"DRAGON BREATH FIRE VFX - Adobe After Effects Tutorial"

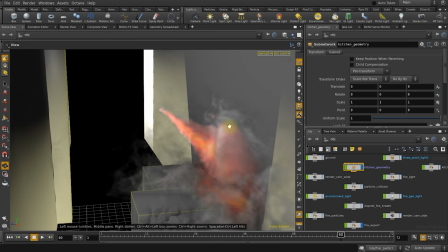I rendered this out into a fire and smoke and a lighting layer and those are the two image sequences that we're compositing in Adobe After Effects.
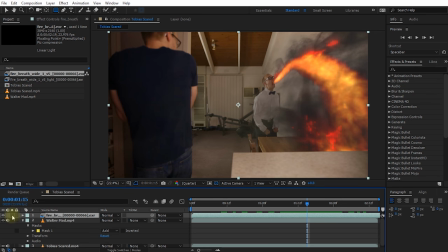Let's return to Adobe After Effects and here's the rendered fire effect. If we solo this layer, you can see that this fire is actually interacting with the geometry in my scene.
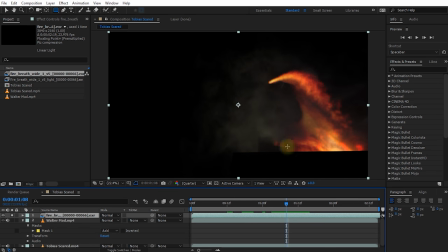It's interacting with my kitchen table and the countertop and the smoke is swirling around all of those elements.
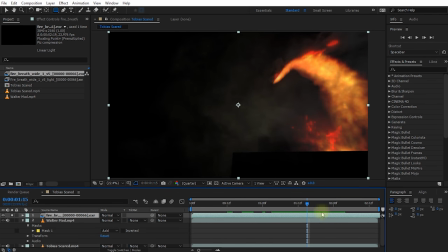So this is how you can generate visual effects in a 3D program and have them,
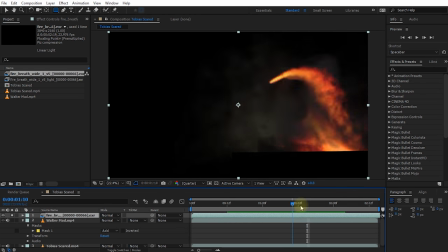well in quotation marks, interact with the geometry in your actual original shot.
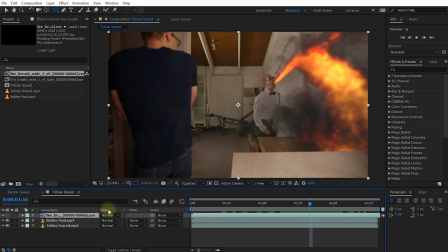Let's un-solo the layer, let's collapse everything and let's blend this in a little bit nicer with the rest of our scene.
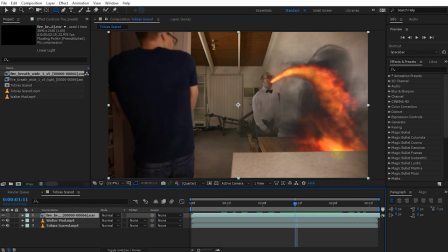first off I'm not too happy with the color I find it's a little bit too red and a little bit too saturated so the first thing I'm going to
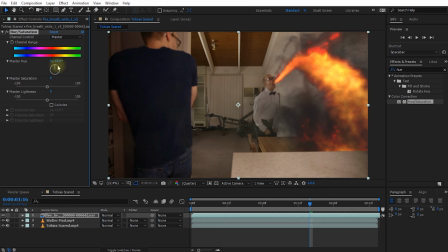do is I'm going to apply a simple hue and saturation effect just bring down the master saturation just a little bit and I'm still finding the red the red channel itself is kind of a bit over saturated in my view obviously you can tweak this any way you
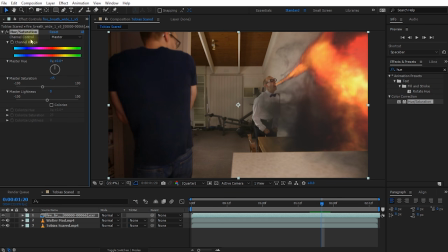like but what I'm going to do is I'm going to come into the hue and saturation effect change my channel control over to my reds it's going to bring the reds down a little bit more just so it's a bit more a bit more muted just a little bit more tamed we're obviously going to amp up
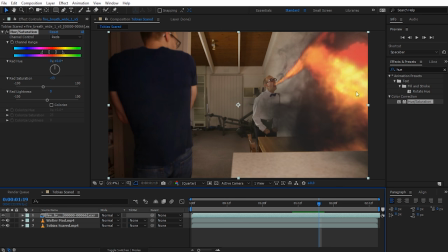the intensity in a little bit but i just want to get the colors under control first next let's apply another effect and this one you can actually download for free it's called vc color vibrance so that's from video copilot it's one of their free plugins you can just download that and apply it to the fire
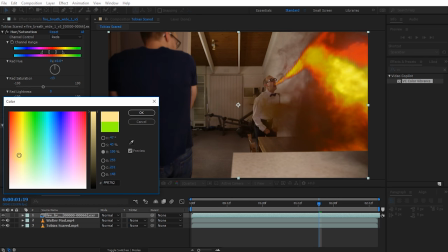breath layer let's change the color over to a really bright yellow almost white that looks about right let's hit okay and let's
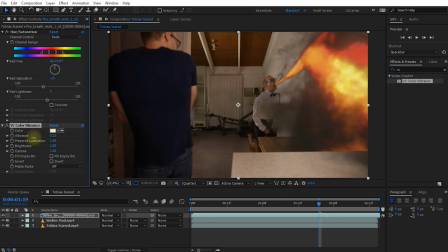bring down the vibrance. I just want a little bit of color kind of creeping in there. Let's reduce preserve luminosity to just bring up the brightness a little and maybe I'll increase the brightness itself just to add some more intensity into the fire. Obviously feel free to tweak this any way you like but I think this is actually not too bad.
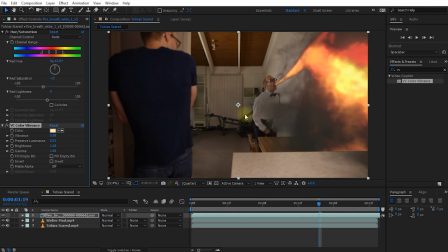Next I want to add a little bit of glow to this fire and again in after effects you always have many ways of doing the same thing. One thing you could do is if you wanted to you can simply apply a glow effect and kind of tweak this to your liking now the reason i'm not
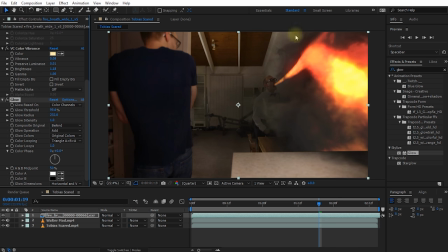too happy doing this is because adding this glow also intensifies the darkness of the smoke which you may want to it actually looks kind of cool it's like really really black smoke as well but it's not quite what i'm after so i'm actually not going to apply the glow let's just delete that again
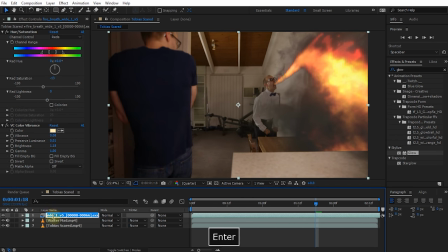instead i'm actually well first off let's name this layer something useful let's actually call it fire breath just a bit easier to identify let's duplicate this layer call this one fire breath glow and what i'm going to do is i'm going to apply a fast blur effect onto
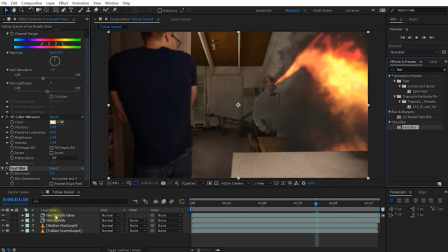this layer so let's just drag and apply a fast blur effect to the fire breath glow maybe we'll solo this out so you can see what's happening and
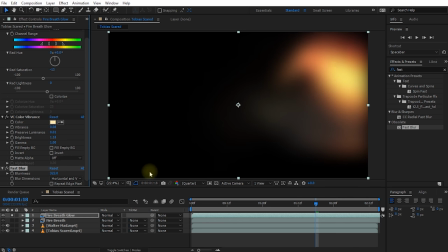let's jack up the blurriness to maybe almost 300 i want this just to be kind of a bright blob i'm also going to enable repeat edge pixel just so you don't get these black edges on the corner of your composition so let's enable repeat edge pixels looks a little bit better let's unsolo
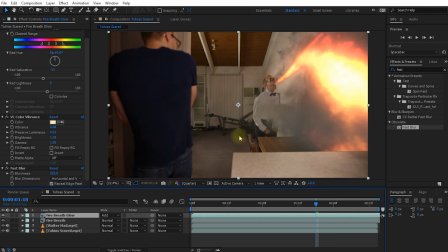this layer and change the blend mode over to add and there you go it's adding a huge amount of intensity to this fire maybe a little bit too
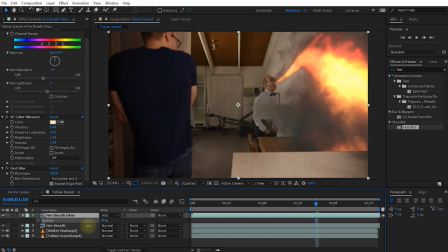much maybe i'm going to lower the opacity down to maybe around 50 i do want some more intensity but maybe not quite that much so again feel free to tweak this to your liking and since we're dealing with glow and a lot of gradients i'm actually going to quickly return to my project settings and make sure that my project is set to 32 bits per channel.
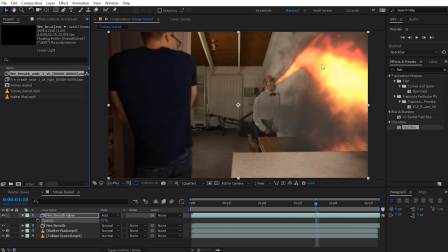I'll just make sure that some of the gradients are kind of retained a little bit nice and a bit more smooth.
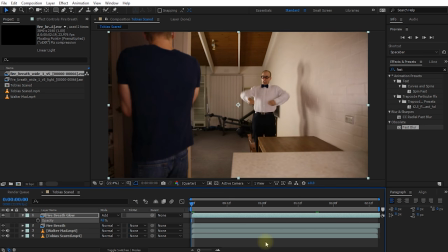And let's rewind our composition and play this back.
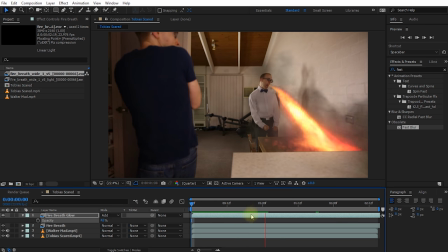You can see it's not quite playing real time, but keep in mind this is full 4K footage being played back.
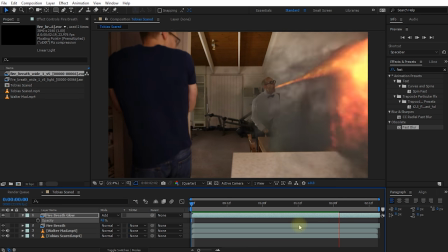So this is pretty intense. I mean, not just from Walter's facial expression.
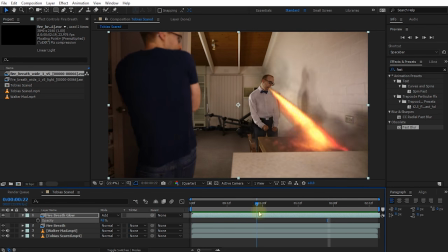Cool, that's not looking too bad, but one of the things I'm really missing is that the fire doesn't cast any light onto the walls, onto the counter, onto me or anything so it kind of looks a bit glued on. It's not quite integrated into the scene just yet.
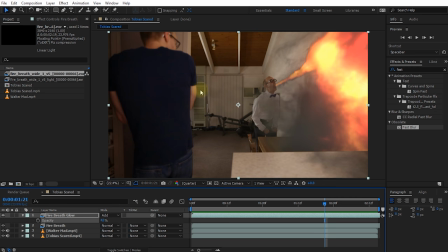Whenever you intend to composite fire elements into your shot in post-production the best way to deal with the lighting is to use practical lights.